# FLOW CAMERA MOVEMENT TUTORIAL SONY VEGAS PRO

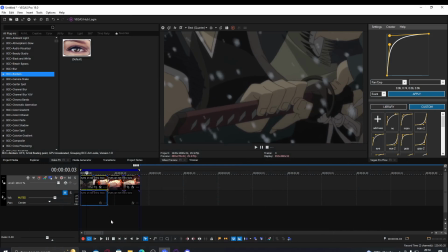Okay, hello everyone, today I'm going to show you how I do my camera movement.
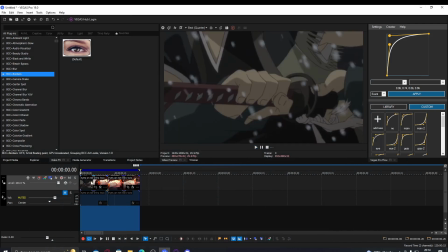This is one of the easier clips to do it on because it just flows really well.
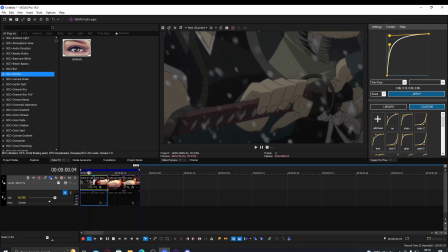Tricks to this beforehand or just have a flowy clip going on.
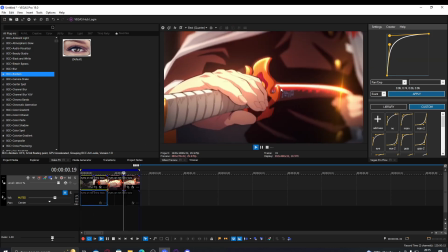But something like this is definitely easier to do cam movement on or just twisted fights.
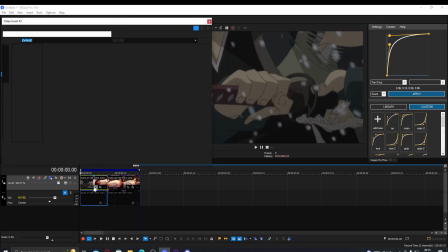So basically I didn't use 3D camera, I used pan and crop.
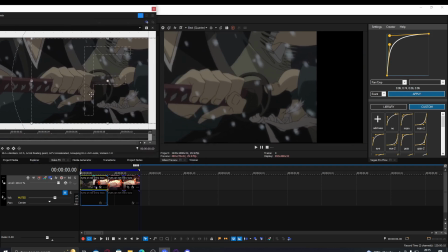Because it kind of just works the same, you move it and it will just give you a bunch of motionless tile,
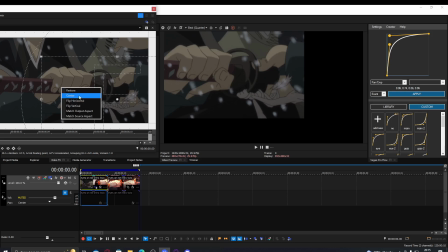no motion tile basically, just that.
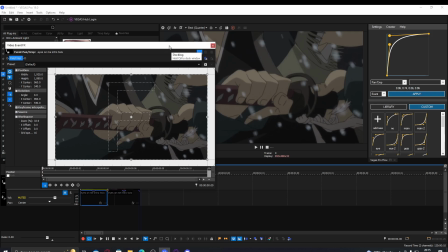And the reason why I don't use blur curves is because it's too smooth on blur curves.
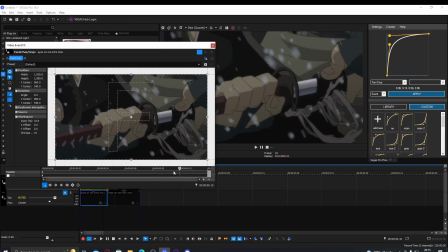You need it to be kind of, not stiff, but
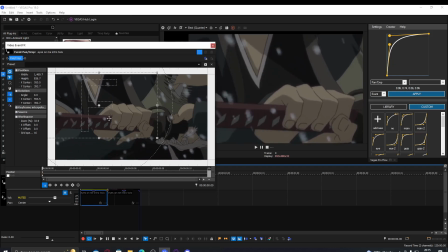it's just too seamless on blur curves, and this is a lot sharper and faster on pan and crop.
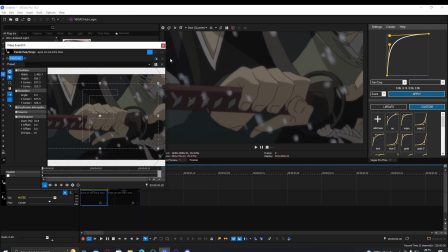So I'm gonna do that. I'm just gonna give you space. There we go.
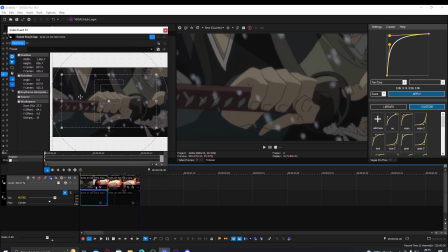So what I'm gonna do is I'm gonna follow the movement of the hand. Not on each frame. I'm gonna start off where it is at the beginning. So I might go zoom in. It depends how much you want to zoom in. I'm just gonna position it where I want to. Maybe that's too much.
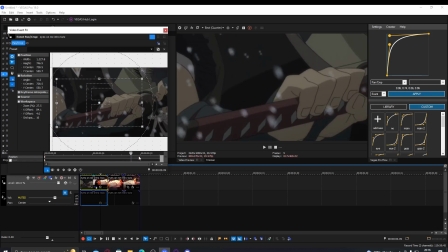I don't know. We'll see. And I'm just gonna go to where it ends the movement. So it ends moving here.
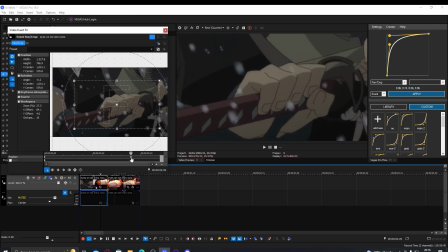And then it goes in a different direction. So I'm gonna end it here, maybe even further, over this way.
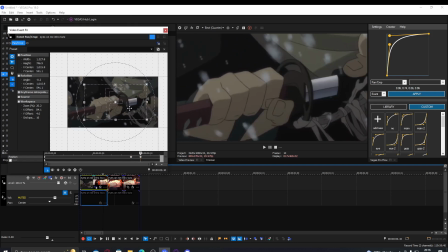Depends how fast you want it. And then I'm gonna follow the movement of the hand, all the way here.
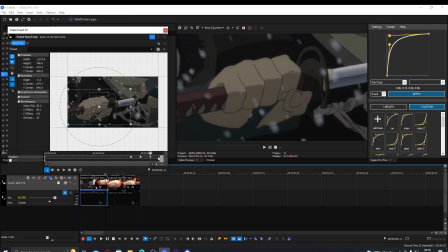So it follows the hand like that. And you can see I'm not doing it all the way at the end because I can't see all the way at the end. So I'm just doing it till this point.
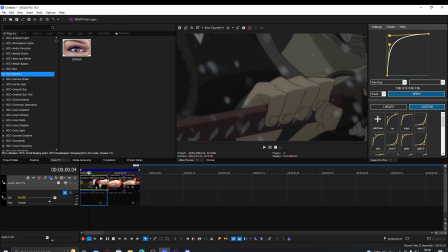And then I'm gonna animate the beginning, so that's this keyframe and this keyframe. So I'm just gonna click on the clip and it automatically goes on pan and crop. You want a sharp graph if you want the camera moving sharp.
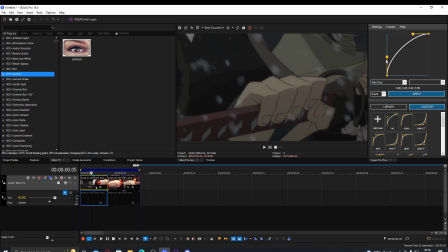If you want it smooth and slow, you can do it like that. But I'm gonna make it quite sharp.
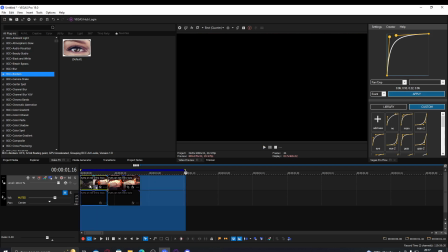So I'm gonna start off with this. You can see it's already kind of flowing like that.
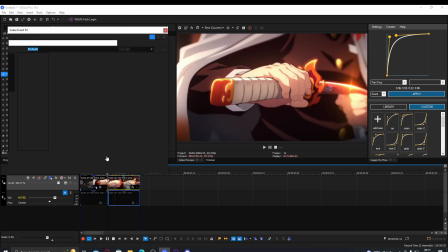And then on the next clip, I'm gonna start.
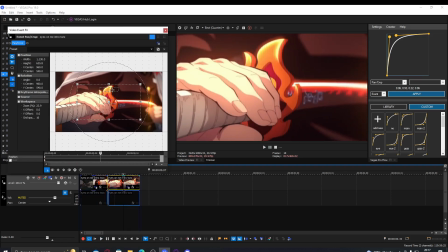I'm actually, because it's a outward motion, it's kind of going outward instead of inward.
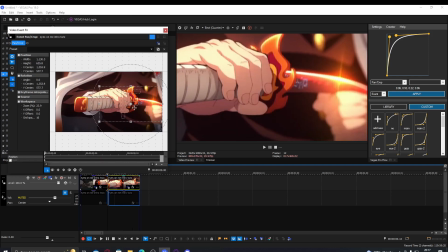I'm gonna start off in the corner here, where his hand is,
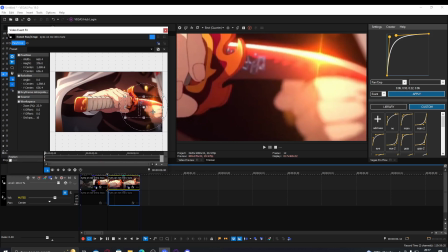and kind of just follow the motion of the sword.
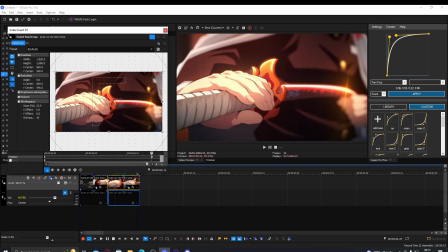So I'm gonna go all the way to the end because that's how much, it doesn't reverse or anything, so it just ends here.
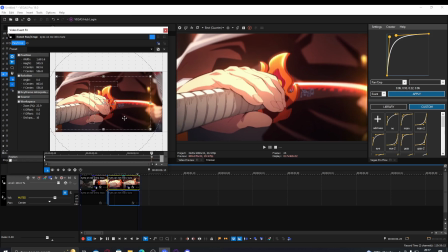I might zoom it in a bit to the sword if I wanted to. So like this.
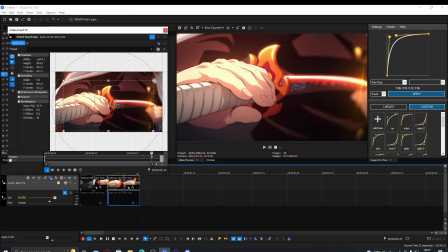So just make sure you obviously don't show a bunch of motion tile, you just kind of keep it within the clip.
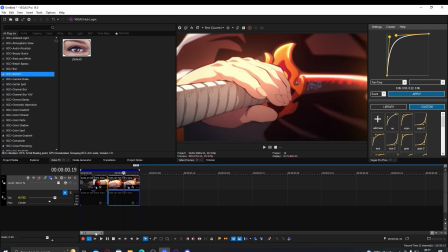So could do that, add the graph. Oh, it's very easy.
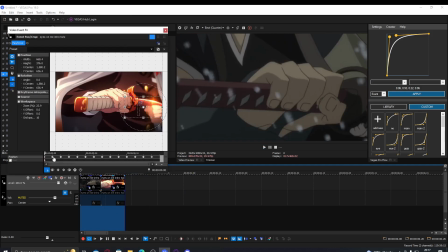And that's kind of how you would do it. I might zoom it out all the way, it doesn't look good the way it is.
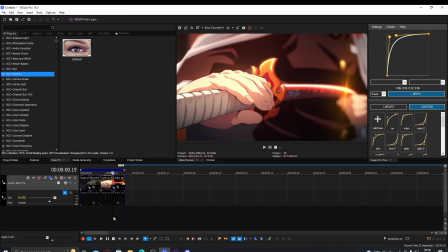There we go. Let's do that. There we go.
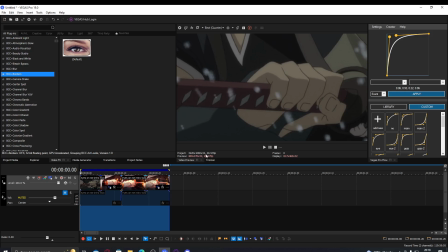And one thing you can do, you should do this on 23, 24 FPS by the way.
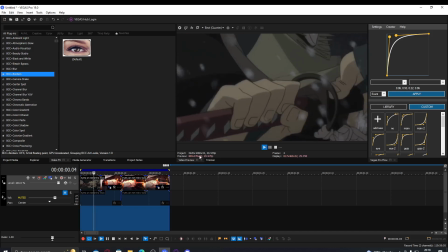I forgot to change it, it's on 30. That's my bad. I mean, it still looks good.
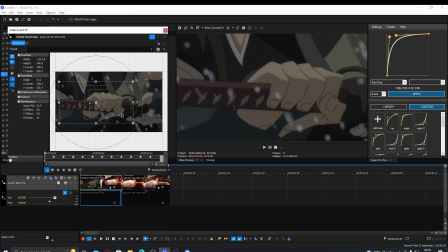And this is just with pan and crop. What I sometimes do is I add one frame, a one framer on the pan and crop. And I do this by literally just resetting. So if it's inwards like this, I reset it.
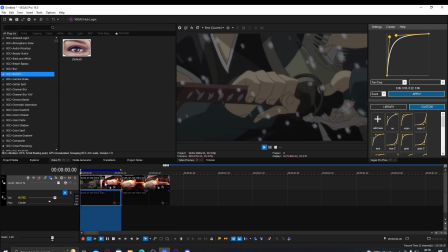And it just kind of makes a little one framer here. So if we see, you can barely see it, but it kind of adds a bit of impact.
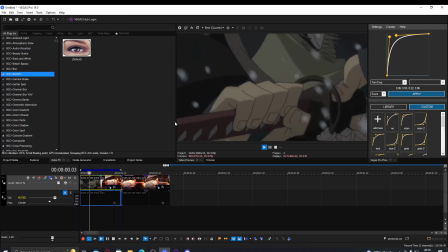So yeah, you'd be able to see it if it was 23 FPS, but as I said, I forgot to change it.
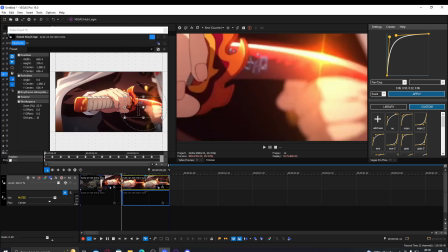So I'm just gonna do the same thing at the beginning. I'm literally just gonna reset it here.